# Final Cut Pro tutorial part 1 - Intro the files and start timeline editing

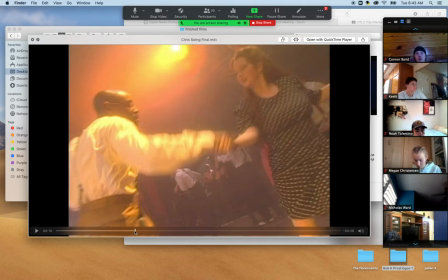So, Keeley, what's the significance of once Rob pops up on screen,
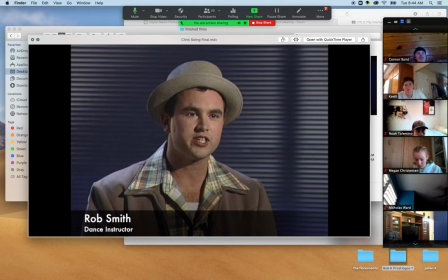what's the significance of having that lower thirds box down there? Why should we do that? So that you know what the scene is. Well, not only do we know what the scene is, but who is this guy, right? And why is he talking to us? Why should we even listen to him?
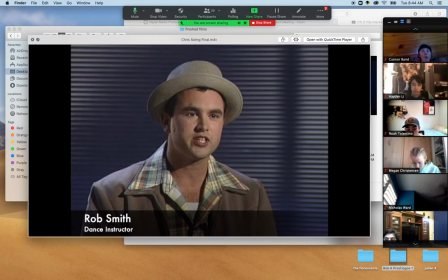Noah, what's the significance of putting his title down below his name? Just to show who he is. Yeah. Well, if he's going to be talking about dance moves right off the bat, we know Rob Smith is a dance instructor right off the bat.
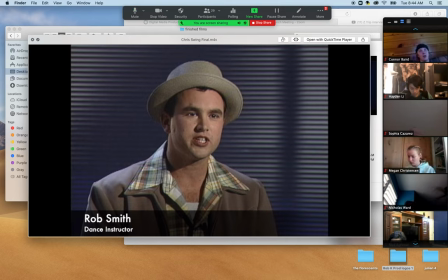We know he's an authoritarian on the information that he's about ready to share with us if that ends up being the case then right off the bat our viewers feel like whatever content is given to us from this point forward is valid like if we were if we were doing a documentary on
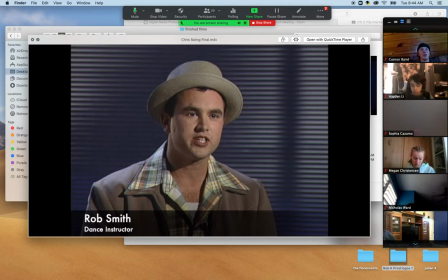wrestling and i did an interview with wayne branstetter um 30 year uh wrestling coach i think whatever he has to say I'm probably going to believe he knows what he's talking about, right?
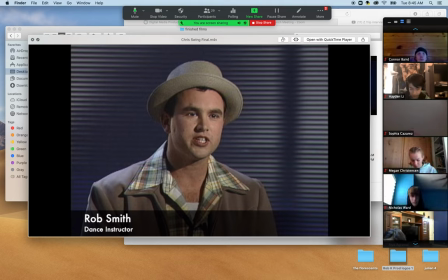This is key. So you're establishing the importance of who this person is and what they're saying. Now, do I need to pop up that lower thirds box? Megan, do I need to pop up that lower thirds box every time Rob pops back on screen?
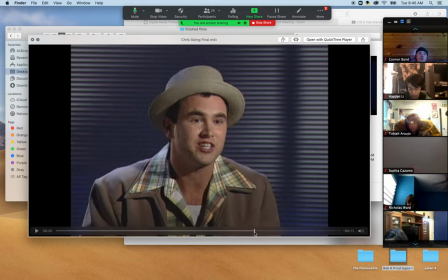No, cause we already know who he is. We already know he is. Thank you. So, so to pop up a lower thirds again would be redundant. so it's not necessary
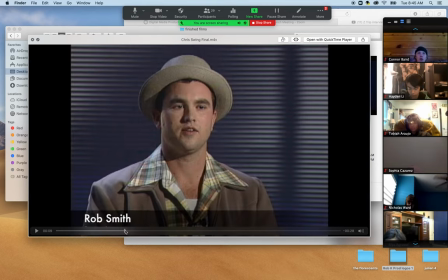so let's go backwards we got rob we established the talking head
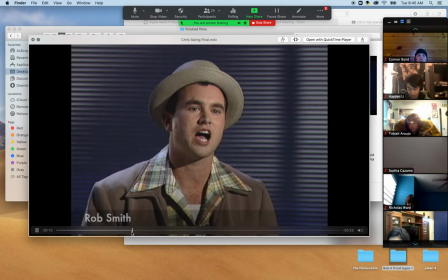then he talks about oops dang it you'll see a couple just moving
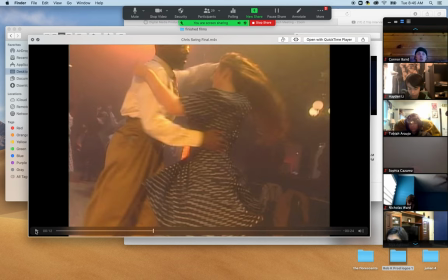all right nick ward what did you just see in terms of video b-roll like a smooth transition i felt like yeah it was okay it was kind of it was it's what we call a butt edit there was no
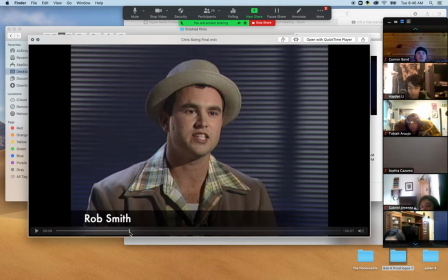i mean the only smooth transition about this was it went from rob to dancers but but listen to what rob has to say
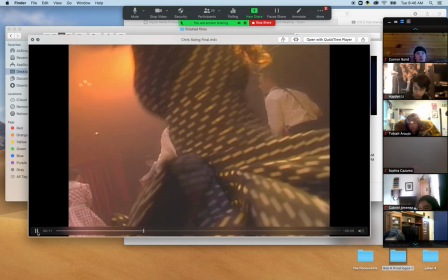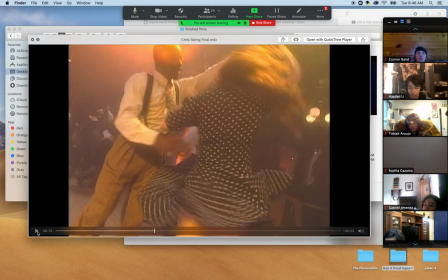say that one more time say that one more time for us oh i was gonna say like after he brings it up uh it gives like an example of like what they're saying as well yeah well listen to the words that he says you see a couple listen listen to what he says
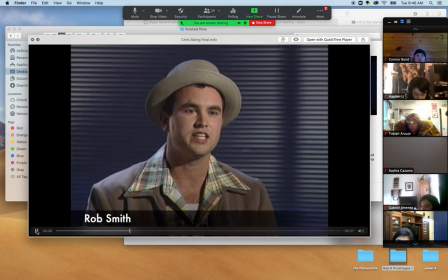and watch what you see if you look at the lindy hop you'll see a couple just
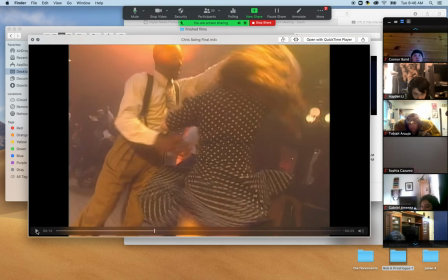moving did i just see a couple just moving well and i did like the lindy hop as well but he didn't say anything about that did he no i think he said like a couple don't know when you have like in the first part let's listen to that again if
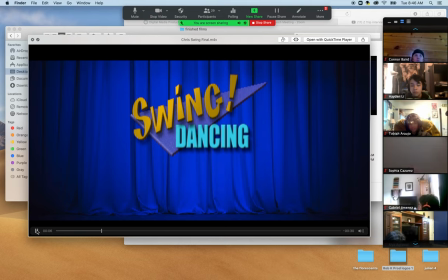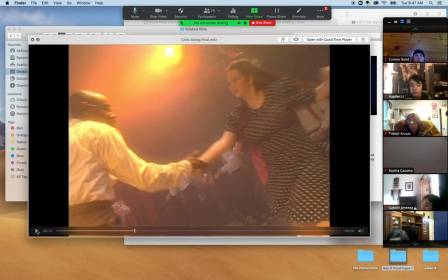you look at the lindy hop if you look at the lindy hop so these folks are very very key that you just noticed that this couple is doing the lindy hop and when he says you see a couple watch you see a couple
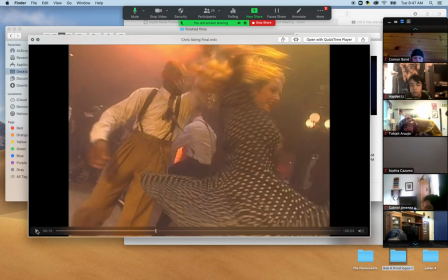just moving so i didn't just see that guy in the shot i didn't just see that girl in the shot i saw both of them a couple just moving this is going to be key because this b-roll clip
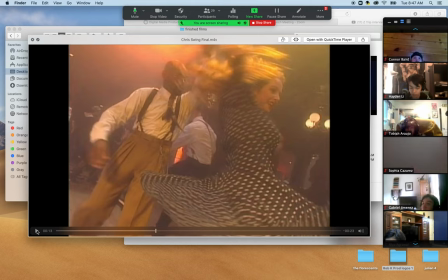starts with this guy only on the screen. So you're going to have to learn to cut this at the beginning to the point where you get the couple because of what he says.
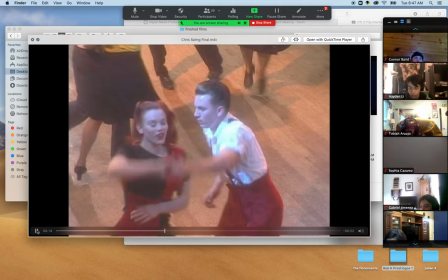That's important.
Constantly moving. They're always on the go. They go around in a circle.
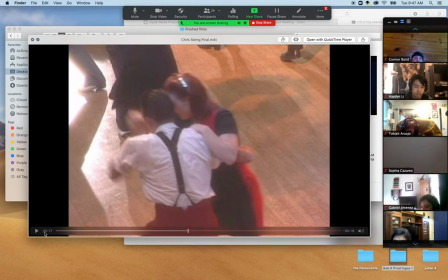Raya, what he just said, did you just see the B-roll of that? And what was it? It was a couple going around in a circle. Boom. That's the B-roll.